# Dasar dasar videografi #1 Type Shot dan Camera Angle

Halo, video kali ini saya akan memberikan informasi mengenai type shot, ukuran gambar, dan kamera angle, sudut pengambilan gambar. Dalam dunia videografi dan fotografi sangat penting sekali untuk mengetahui pengetahuan ini, untuk membuat komposisi dan untuk komunikasi. Komunikasi sangat penting sekali, karena komunikasi ini adalah bahasa internasional, antara sutradara, DOP, producer, artistik, dan aspek-aspek lain yang melibatkan dalam produksi video. Masih banyak lagi bahasa-bahasa lainnya seperti kamera movement. Salah satu unsur membuat gambar atau framing yang baik adalah komposisi. Rule of third dalam komposisi, tapi video kali ini saya akan pergi membahas dengan type shot dan kamera angle.
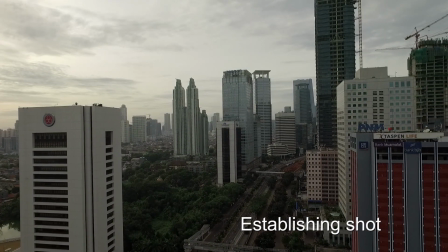Establishing shot biasanya menunjukkan lokasi yang ada hubungannya dengan objek, bisa juga memperlihatkan waktu atau suasana pada hari itu.
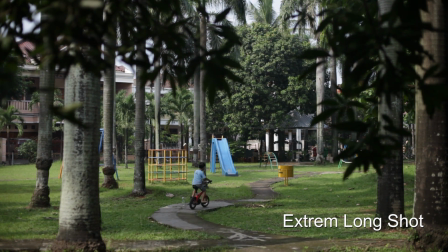Extreme long shot, umumnya objek terlihat kecil untuk memperlihatkan hubungannya dengan lingkungan.
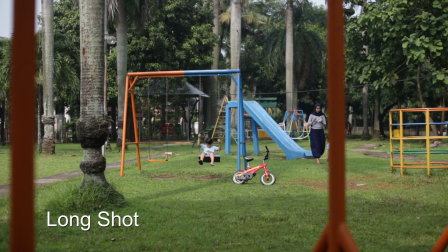Long shot, objek sudah terlihat jelas tapi tetap masih memperlihatkan hubungannya dengan lingkungan.
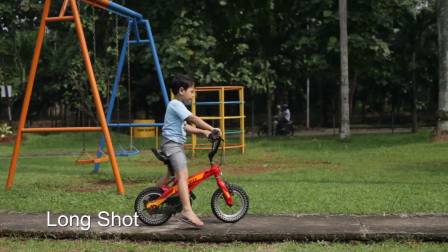Type shot ini kadang juga untuk mengambil pergerakan objek.
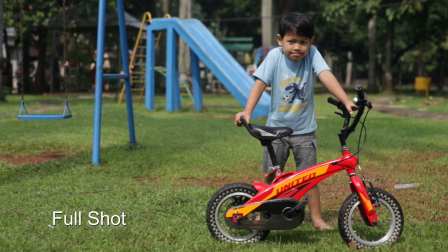Full shot, objek terlihat dengan jelas dari kaki hingga kepala Medium long shot atau knee shot,
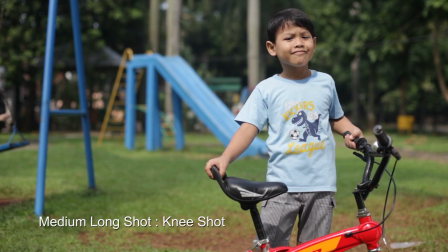objek terlihat dari kepala hingga dengkul Medium shot,
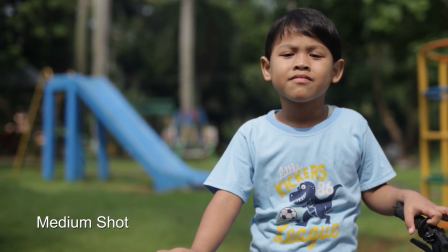tipe shot ini akan menampilkan batas pinggang hingga kepala Medium close up,
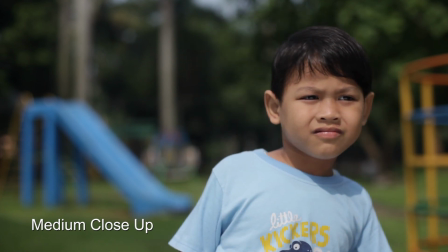merupakan type shot dengan ukuran sebatas dada hingga kepala Close up,
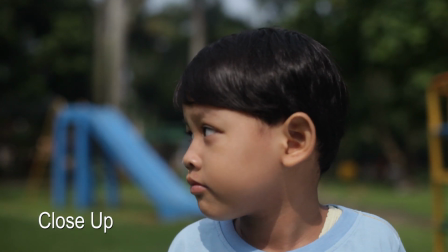type shot ini biasanya untuk memperlihatkan ekspresi objek dengan batas sedikit bahu dan memberikan headroom atau space untuk
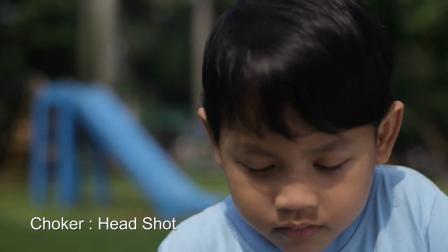kepala Choker atau headshot Sudut pengambilan gambar dari kepala hingga sebatas dagu
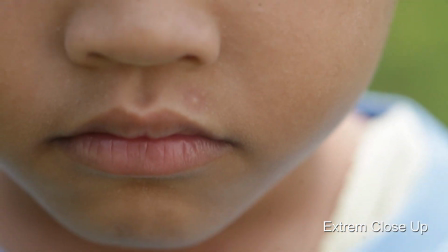Extreme close up Type shot ini biasanya digunakan untuk penekanan detail objek Variasi close
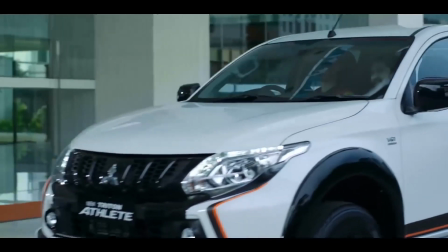up shot Umumnya untuk penekanan ekspresi atau penekanan informasi
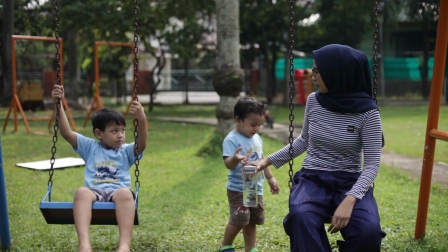Ada juga type shot yang menunjukkan beberapa orang yang diambil di dalam shot Solo shot
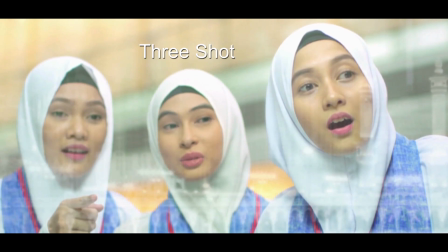atau single shot Two shot Three shot Atau bahkan group shot
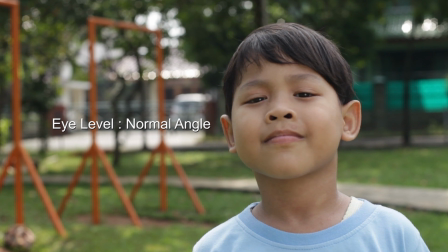High level atau normal angle Teknik pengambilan gambar dengan memposisikan kamera sejajar
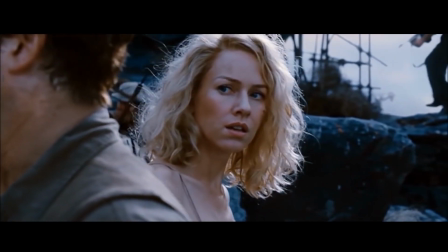dengan ketinggian objek Bisa sedada atau sepenglihatan objek Umumnya posisi netral untuk penonton melihat objek
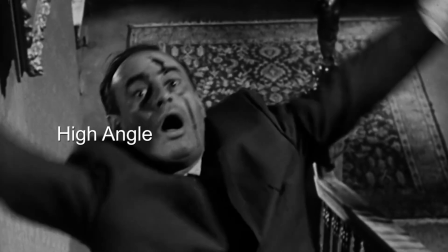High angle adalah sudut pengambilan gambar yang menempatkan kamera lebih tinggi dari objek Biasanya
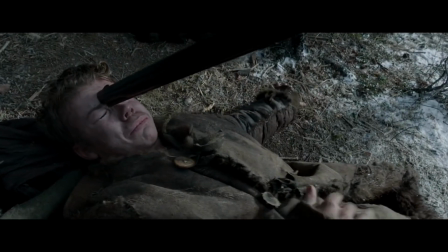untuk memberikan efek objek tampak rentan atau tidak berdaya Sudut pandang yang lebih ekstrim
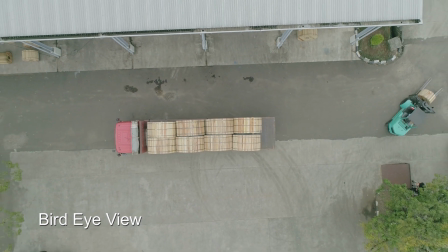daripada high angle ada bird eye view sudut pandang burung dari atas umumnya digunakan untuk drone shot
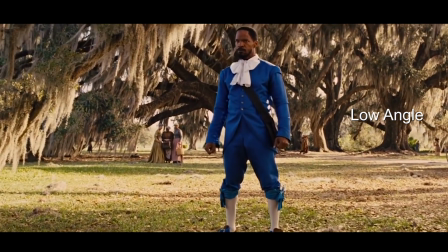atau crane shot sedangkan low angle menempatkan kamera lebih rendah dibanding objek untuk
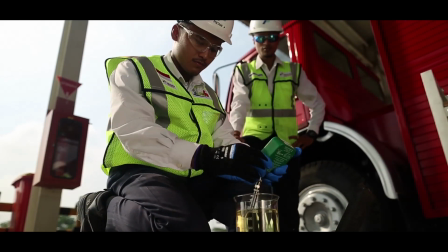memberikan efek objek tampak kuat dan berwibawa bahkan bisa sebaliknya objek akan terlihat
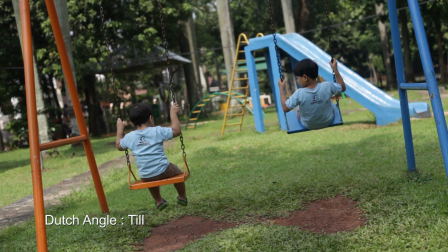kelemahannya Dutch angle atau tilt pengambilan gambar miring tidak level dengan garis
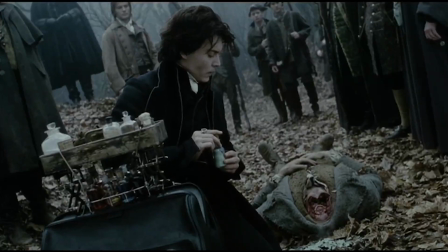horizontal sering digunakan untuk menggambarkan kegelisahan atau ketegangan psikologi pada subjek yang difilmkan
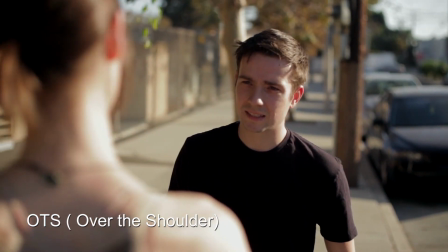Over shoulder angle Bukan angle secara harfiah Tapi ini spesialis
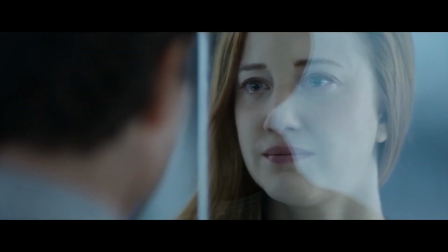shot Biasanya menghubungkan objek satu dengan objek yang lain Point of view adalah sudut
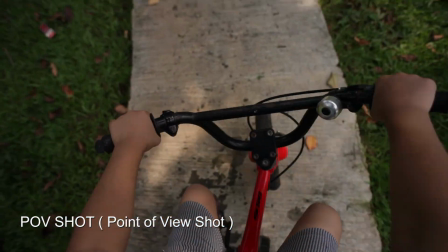pandang dari objek Efeknya penonton seakan-akan melihat dari sudut pandang objek Reverse
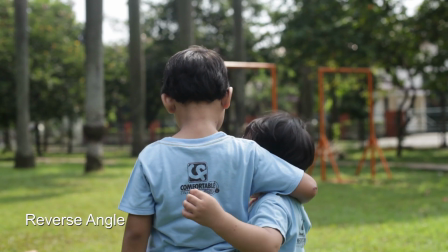angle adalah shot kebalikan 180 derajat dari angle sebelumnya Oke, kalau ada pertanyaan silahkan komen di bawah Dukung channel ini dengan like atau dislike Atau subscribe Sampai ketemu lagi ya.